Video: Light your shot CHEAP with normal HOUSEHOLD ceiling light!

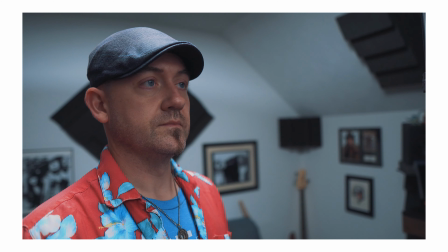457s
Now the light on my face in this shot is a little flat so we want to try and add a little bit more dimension to it and we also want it to stick out from the background a little bit more while keeping the background looking natural. So the first thing I want to tackle is to get a little bit more light and a little bit more like definition and contrast into my face. So the foam board that I was using did reflect a lot of light into my face, but it's not doing the job that I need.
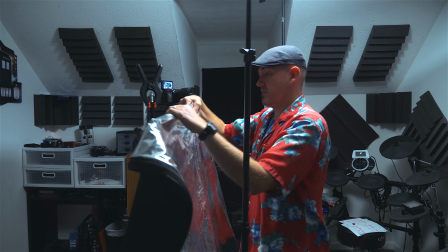482s
I need a little bit more light. So I'm going to grab the leftover part from my five-in-one reflector, the part that we didn't zip over the diffusing part,
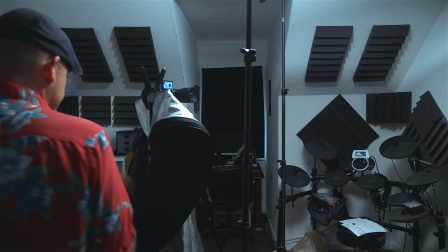489s
and I'm going to take the silver reflectie side and I'm actually going to throw it over the foam board that i had already set up so the silver part of the reflector is quite a bit more reflective so it's going to throw a lot more light onto my face than just the white foam board was but we are going to lose a little bit of that softness and in this case i think that's going to be okay because it's going to add more contrast and definition in the next thing i want to tackle is that bright spot behind my head so i'm going to actually flag off that light and when i say flag off the light it means i'm just going to block the light from hitting that area. Now you can use anything to flag off light. You can use a blanket, you can use a piece of black poster board, probably black over a white poster board because you don't want to create more light. The black will keep it from... trust me. In this case, I have a multi-purpose flag reflector that I made out of tinfoil and duct tape. I use it for a multitude of purposes. It always stays in my bag. You can make one if you want to. It's pretty simple, but you can also use whatever.
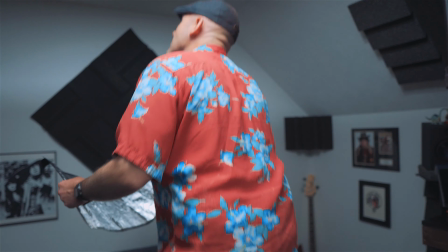549s
Anything would work to block that light. So I'm going to use gaff tape to actually tape the flag up onto the ceiling and block that light in the corner behind my head.
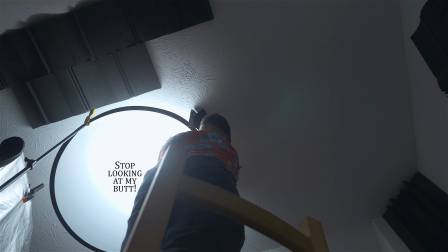557s
I'm not choosing to block too much light, but depending on the look that you're looking for, you could actually block almost all the light from the background if you wanted to. But in this case, I still wanted this scene to look very natural. So I chose just to flag off a tiny bit in that corner.
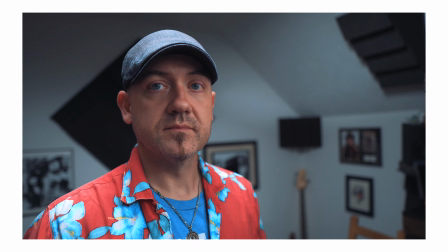571s
And there you go. This is the final image.
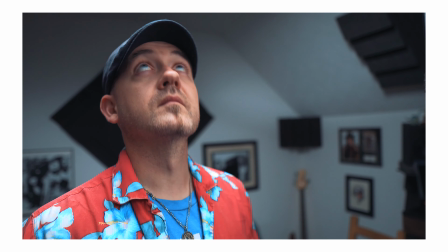574s
So the reflective side of the 501 reflector is actually throwing quite a bit more light onto my face,
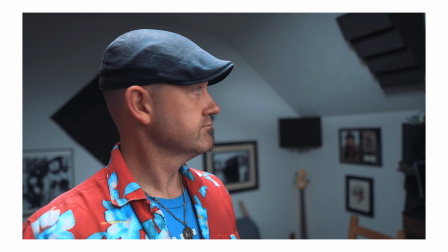581s
and it is adding a little bit more definition. We did lose some of that softness, but in this case, it looks pretty dang good.
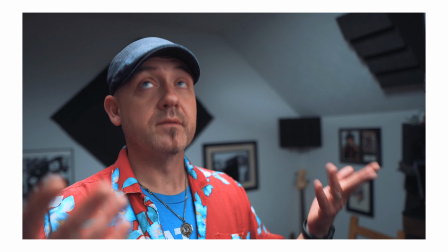588s
And in this corner up there, it's now flagged off that light and it looks a little bit darker, but it still looks very natural.
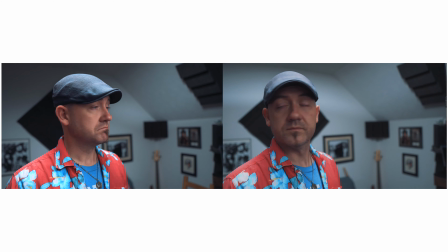594s
So as you can see from the previous shot where my face was flat and that was a little bit too bright back there in the background, this new version looks pretty dang good.
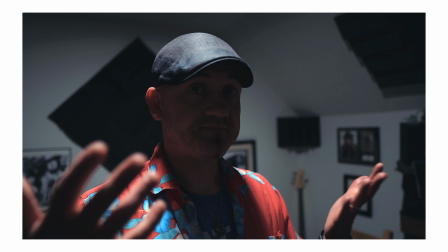603s
So let's recap method one. We started with just the bare light directly above the subject, and that looks pretty horrendous.
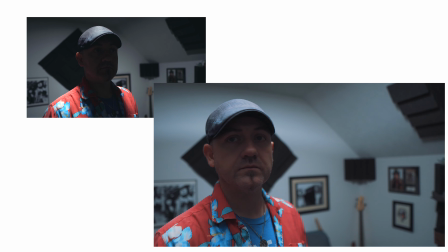612s
Then we put the diffuser over that to soften the light out in the entire room, starting to look a little bit better.
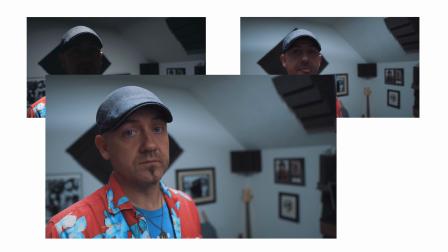618s
In the next shot, we added some more light onto the face by reflecting it off of a foam board, and that looked better, but it's still not as good as it could be.
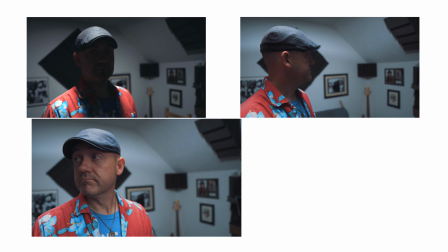626s
So in the last one here,
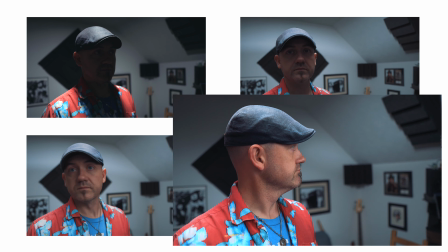628s
we actually flagged off a little bit on the background and used the reflector to shine additional light into my face,
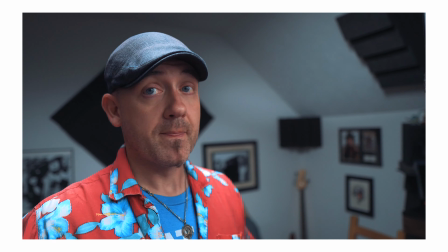636s
causing the final image to look actually pretty dang pleasing, considering that the only light that we used was just the regular run-of-the-mill cheapo light that's in the ceiling of my office. So the second method that I'm going to show you is quite a bit easier to achieve than the first one. In this method, we're not going to diffuse the overhead light at all. We're actually going to use the harshness of that light to separate us from the background.
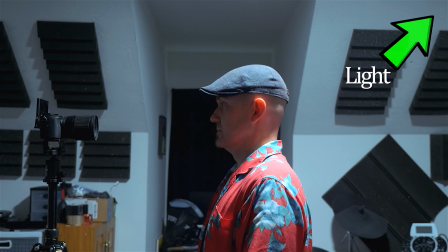661s
So the first thing that you're going to want to do is position the subject directly underneath the light, slightly forward towards the camera.
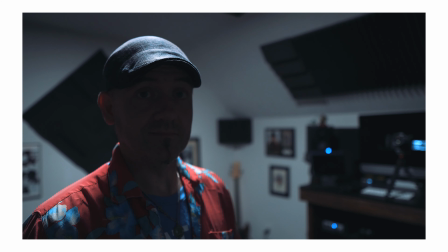667s
Now, the light that is actually falling onto the subject is actually causing a rim light on their shoulders and the top of their head, kind of like a hair light, rim light thing. It's separating them from that background. But as you can see, you can't see their face. they're all dark and the background is far brighter than the foreground, which is again, not what we're looking for.
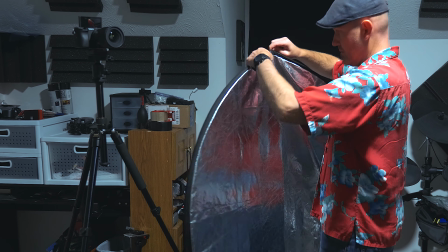686s
So let's pull out that five in one reflector. This time we're going to put the silver reflectie side on the reflector itself.
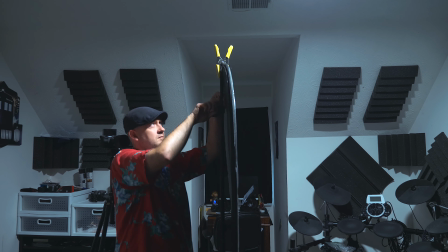693s
And in my case, I used a light stand to position it as close to the subject as you possibly can while staying out of the frame.
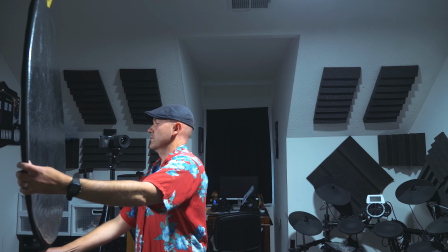700s
That way you can maximize the amount of light that's actually going to be onto the subject. And in my case, I needed to play with the angle a little bit.
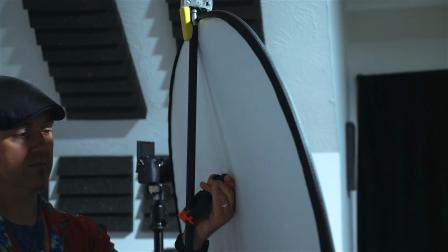708s
So since I have it up on a light stand I used a second clamp on the back of the stand to push it forward at the correct angle and if you don't have a light stand not to worry it's probably pretty fair to say that you're gonna have access to a chair so
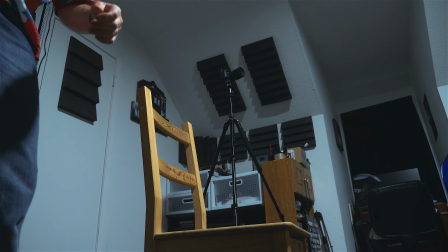723s
you can just take the five-in-one reflector and prop it up on the chair at the appropriate angle as close to the subject as possible see no light stand required and because we didn't diffuse the light in this method there's gonna be a lot more light that is capable of, you know, reflecting up into the subject's face. In this case, it's me because I can't pay for a model. Quarantine, yo. And because there is more light, there also means there's a lot of contrast.
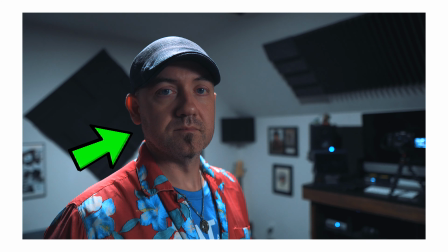749s
And the right side of my face here is actually a little bit in shadow. We need to fill that in, or I feel like I need to fill it in. That's subjective. Keep in mind that all lighting things are pretty much subjective. If you don't want to fill that in and you like the look, then by all means, keep it that way. But in this case, I want to fill it in a little bit more so it's going to soften it a little bit.
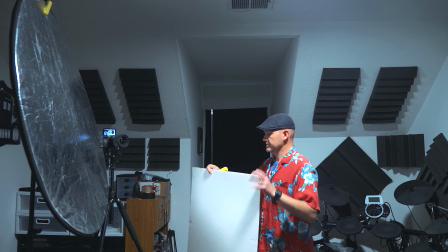769s
It won't seem as harsh. So once again, I'm going to use the foam board that I used in the previous method. I'm going to put it again on a light stand.
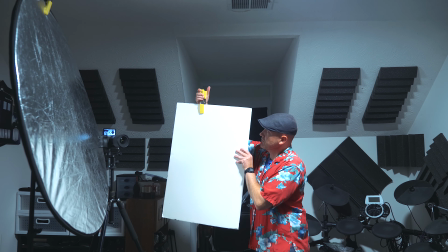775s
But like I said, if you don't have a light stand, just use another chair or tape it to the wall. I don't know.
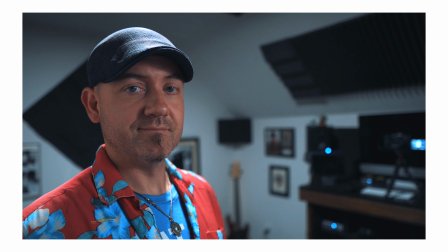780s
Whatever. I believe in you. Now we can see a pretty distinct difference from just having the overhead light. and now we've added the light onto the subject here and softened it out with that second little foam board thing. It actually looks pretty decent, but the background is far too bright. This method is already not going to give me the natural kind of look as the first method, so there's no need for us to try and be subtle with how we are actually cutting the light into the background.
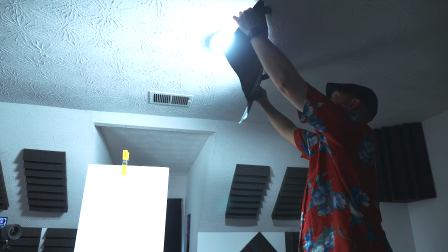810s
I took the same flag that I used in the last method, and I taped it right up against the light itself on the ceiling.
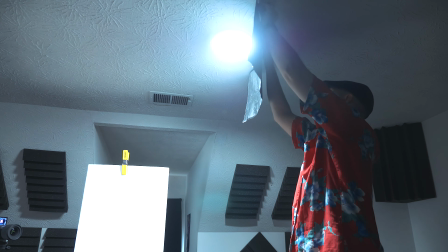818s
This is going to completely block the light from reaching the background. So all of the background is going to be in shadow or just quite a bit darker.
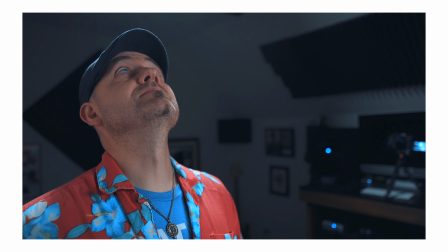827s
And that's going to put us here, which is actually a really nice looking shot. Subject is separated from the background.
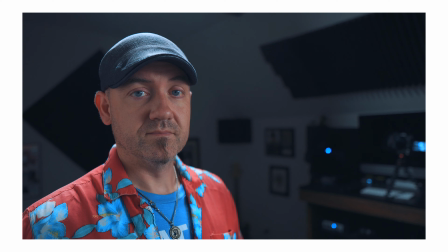834s
They are obviously the main focal point of the shot and the light on the subject is not too bad. It's a little bit harsher than what I would normally want to go for, but it actually looks good and I don't think anyone's going to complain.
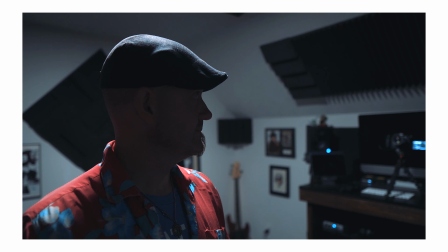848s
So for a quick recap of method two here, we started out with just the bare light and we moved the subject slightly in front of it closer to the camera.
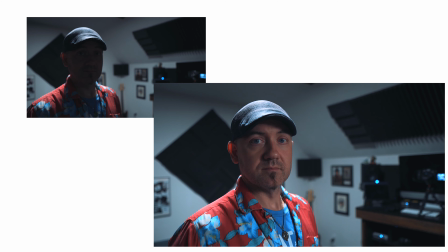856s
The next thing we did was add the silver reflector to put light into the face of the subject
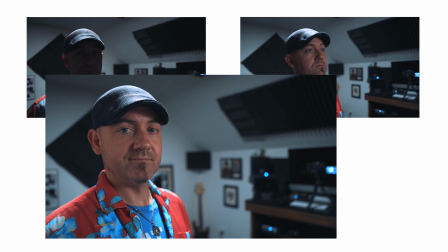861s
and a little bit of fill light from the phone board as well to even that out.
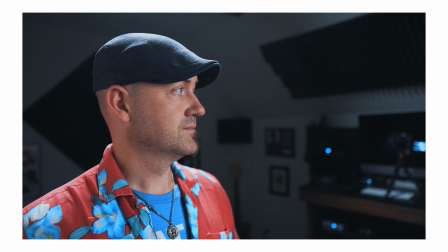866s
And the final thing we did was flag off the light from the background to make sure that the subject is getting all the light and attention. So that's two methods, but I'm going to give you a bonus if you have a five-in-one reflector or you're picking one up now by using the link in the video pants. Thank you for that if you do that. But if you have one, you probably noticed that there is a silver reflect-y side and there's also a gold reflect-y side. Now, if you use the silver reflecting side, it is going, the color temperature that you're using is going to stay the same as the light that is being reflected and that sort of thing. It's not really going to mess with it enough that you would notice anyway. But if you put the gold reflect-y side on and set everything up exactly the same, it looks pretty horrible to be honest.
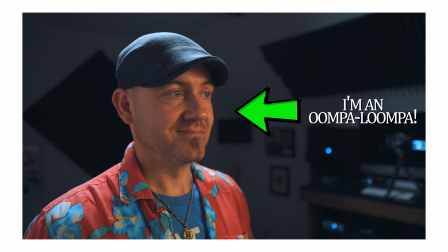908s
See how it makes the face look all like weird and it's crazy. But here's a fun trick.
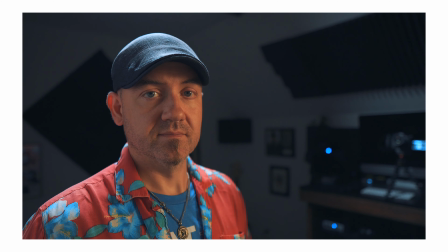912s
If you adjust your white balance to the gold of the reflector, it's going to make everything in the background turn blue.